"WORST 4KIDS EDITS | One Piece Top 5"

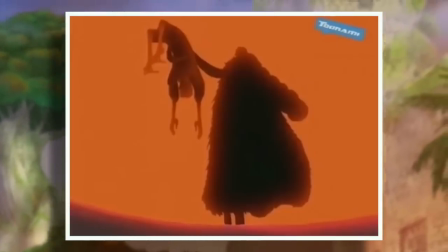Sort of like a museum of what not to do ever again, because I understand that, hey,
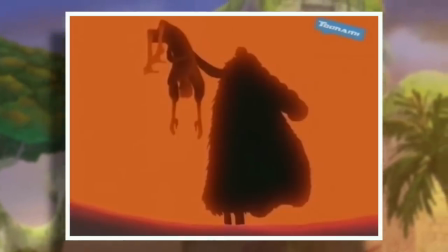maybe getting impaled is a bit dark for children's TV, but if you are going to go to the effort of censoring something for that audience,
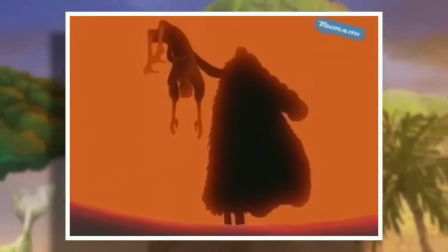then at least get rid of the sleeves.
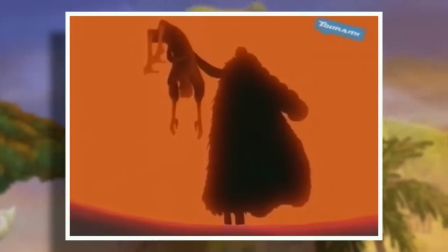This is lazy, confusing, pointless, and I cannot believe that someone was paid cash money to take time out of their day, perhaps even week, to make this happen.
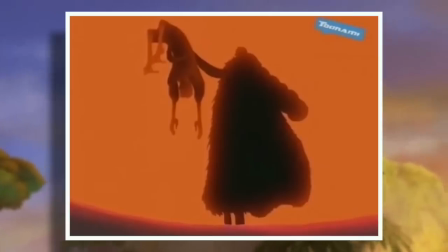And with this sort of artistic integrity in mind, let's move on to number 3.
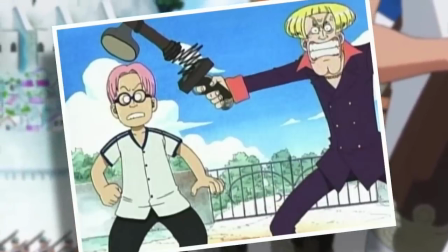This thing. So this is probably the crowning achievement of 4Kids editing. So I get it.
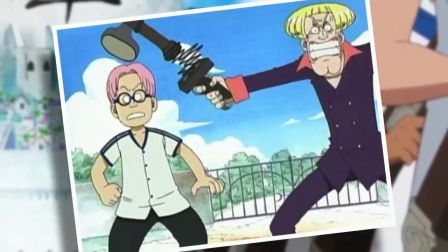You're making a show that is focused towards children and you're not too keen on the whole gun violence aspect.
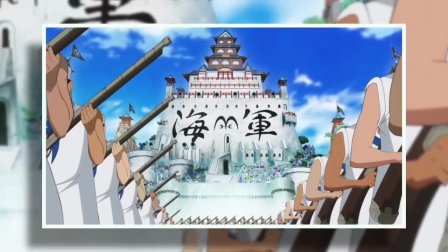Cool. entirely understandable, although I do question the sanity involved when choosing to adapt a series that,
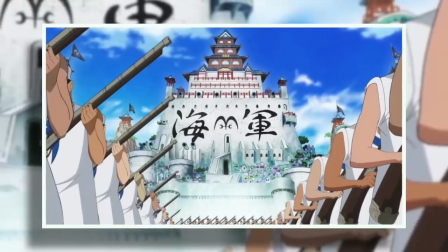especially early on, has such a huge focus on guns, to the point where it is absolutely impossible to edit them all out.
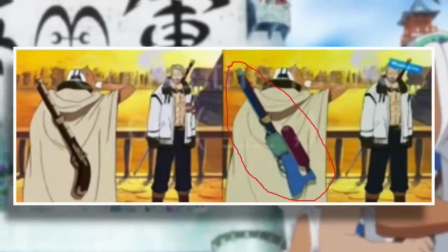So as a result, we get things like making them look like water pistols or chucking corks in them, which is sad, but that's one thing.
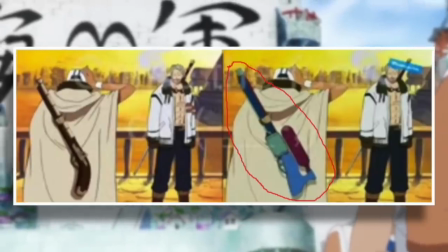And it's entirely another when we are presented with this.
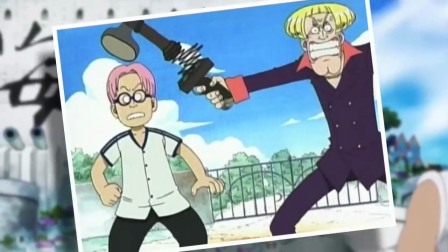Now, I honestly can't tell if the result of this gun edit is because someone was feeling incredibly uncreative that day, or because someone was feeling far too creative that day.
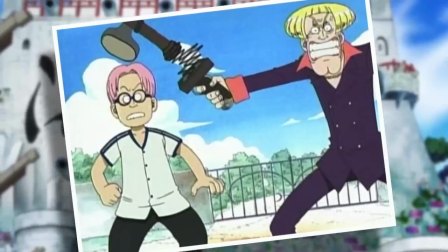Either way, this is what we have. And I struggle to explain what this device is, or why Kobe, Luffy, or even the audience cares.
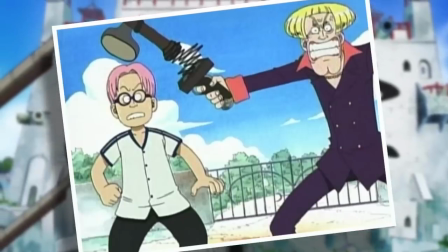As far as I can tell, what was once a gun is now some sort of precarious trigger-activated power hammer.
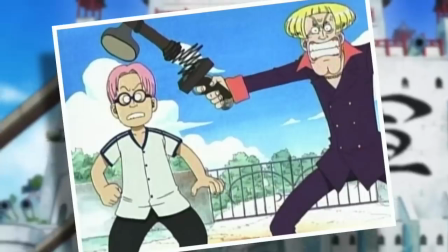Which, first of all, the implications of that are so much more brutal than an actual gun,
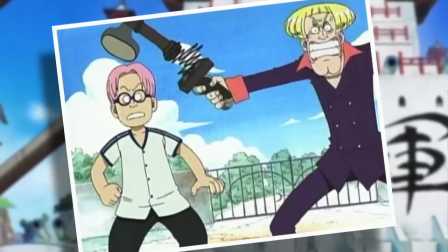because it implies that Helmeppo is willing to use blunt force to quite violently injure and possibly kill Kobe.
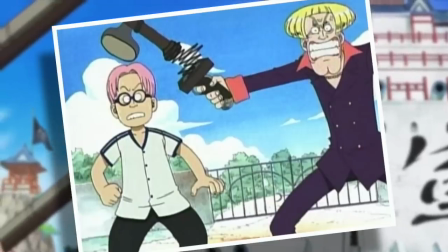And I guess that might be where making it look so ridiculous comes into effect, because it minimizes the thought of potentially bludgeoning someone to death.
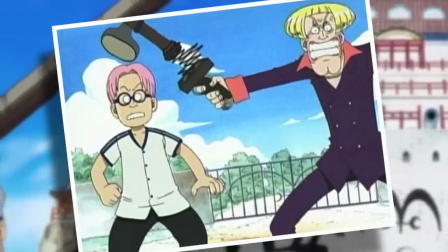But the problem is also that, well, Kobe could just run away, because this weapon is no longer a projectile and will have an incredibly short range.
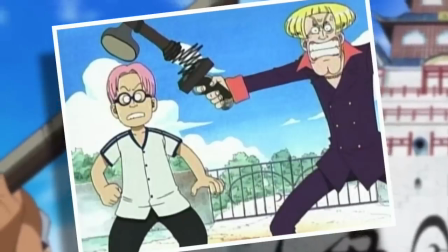So what we have is a completely unthreatening, threatening scenario, in which the weapon is too ridiculous to accomplish anything,
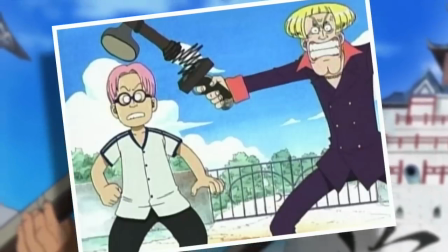and instead of a watchable scene, all we have is a mind full of fuck. The best thing I can say for this change is that it does not impact the story going forward.
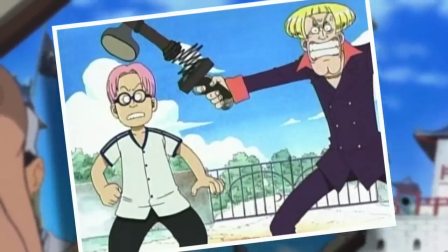It's ridiculousness, whilst at the height of 4Kid shenaniganry, is isolated. Unfortunately, the same cannot be said for our top two contenders.
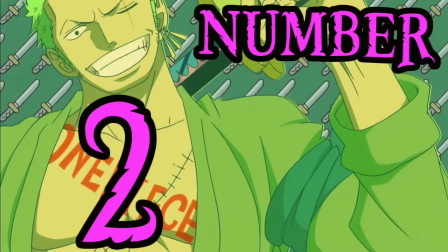Number 2. Belmare's Dungeon.
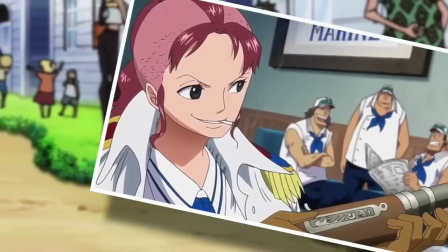So this entry is so much less kinky than I made it sound, but as we explored in the previous contender, 4Kids doesn't like guns.
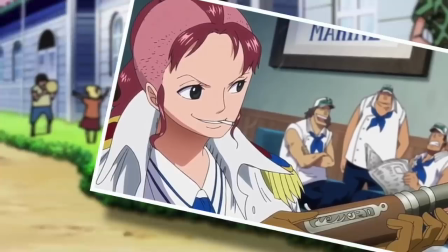And thankfully, coming up, we have a more merciful edit than the Helmeppo abomination, however it comes at a much greater cost.
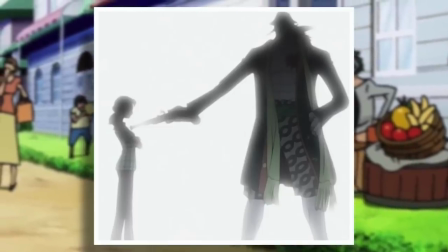So as I'm sure we're all familiar with, and if not, well, spoilers for a little series called One Piece,
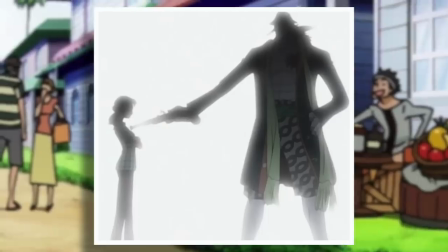but the climax of Nami's flashback is when Arlong murders Belmare by shooting her in the head in the manga,
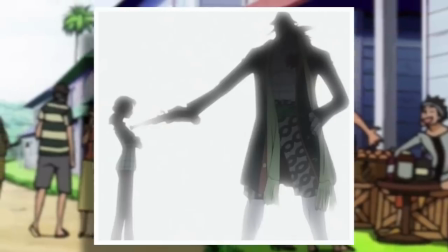or the chest in the anime, or the head in the anime specials. Whatever the case, he shoots her. Now, not only is the weapon a problem here, but so is the general idea of death.
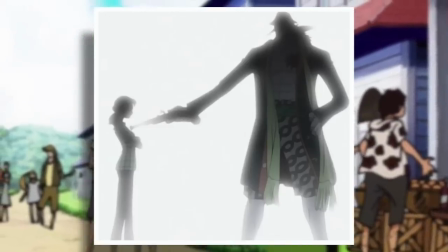Because remember, this is kids' television, and death is not a topic for 7:30 in the morning, unless of course there are Dragon Balls involved.
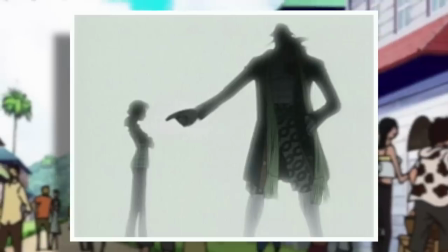Sadly, no balls here, just rather unreasonable fish. And as such, the 4Kids team had to come up with their most creative solution yet,
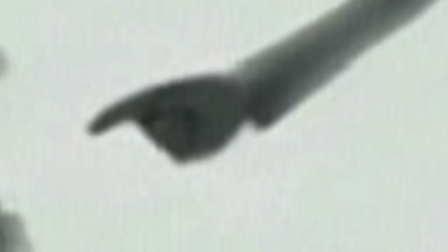and replace the gun with Arlong pointing menacingly, as well as replace the gunshot itself with the following dialogue.
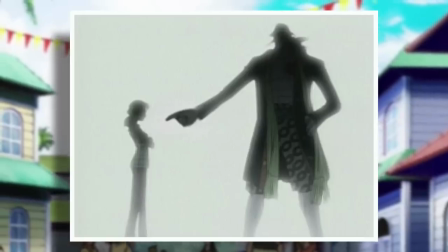How about a nice room in a dungeon for the rest of your days?
But this really just, I don't know where to begin.
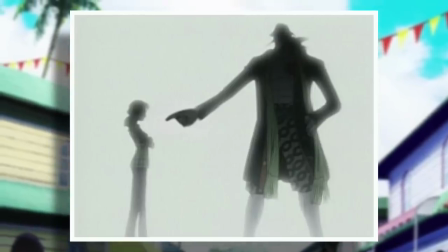I guess that the implication is that Belmare eventually died in prison, coming naturally to the end of her days, but this just clashes with everything.
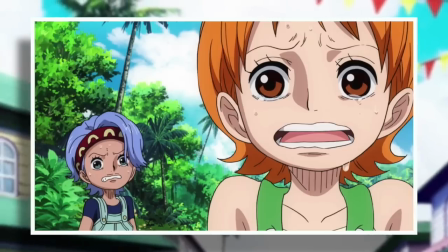With Belmare dead, Nami's despair is so profound, as is the rest of Kokuyashi Village.
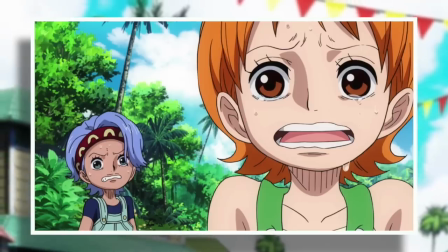It is enough to crush them into subservience, but with her alive at any point, the goal would shift from finding enough money to buy the village to freeing Belmare.
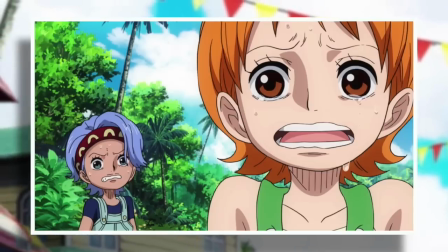I mean, unless of course Nami, Nojiko, and the rest of the village just decided to let her rot in what has been described as a nice room in a dungeon.
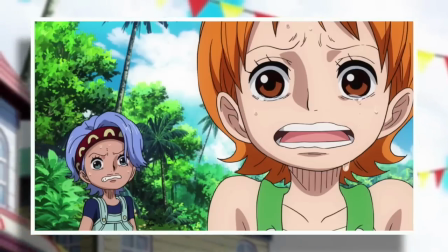Sounds quite pleasant, actually.
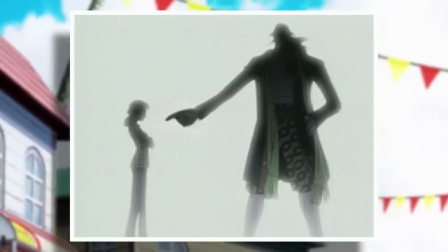And look, I know that the implication is that it's not a nice room at all, and Arlong is being a delicately evil prick, but the fact is that this word choice was not made to suit the character.
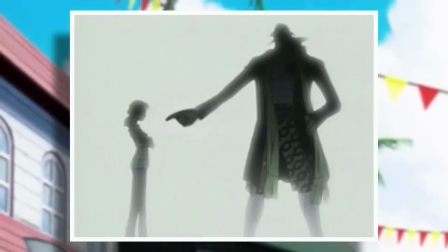It was made to lighten a moment that had already been significantly lightened. Like, you can practically hear the 4Kid showrunners in a meeting as this dialogue is being played out.
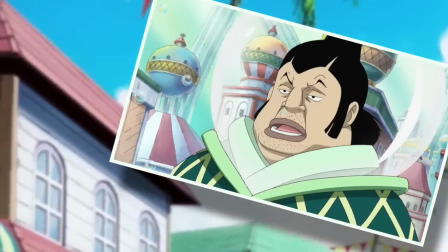So our anti-death policy means that we can't kill Belmare. So how about we have the fish guy point threateningly at her?
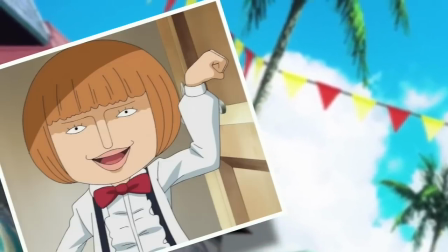Oh no no no no no, a threatening point is far too dark for this company. How about when he points at her, he offers her some nice accommodation?
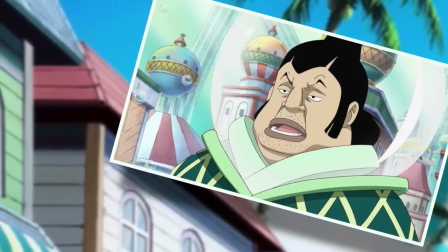You know what, Steve? You're right.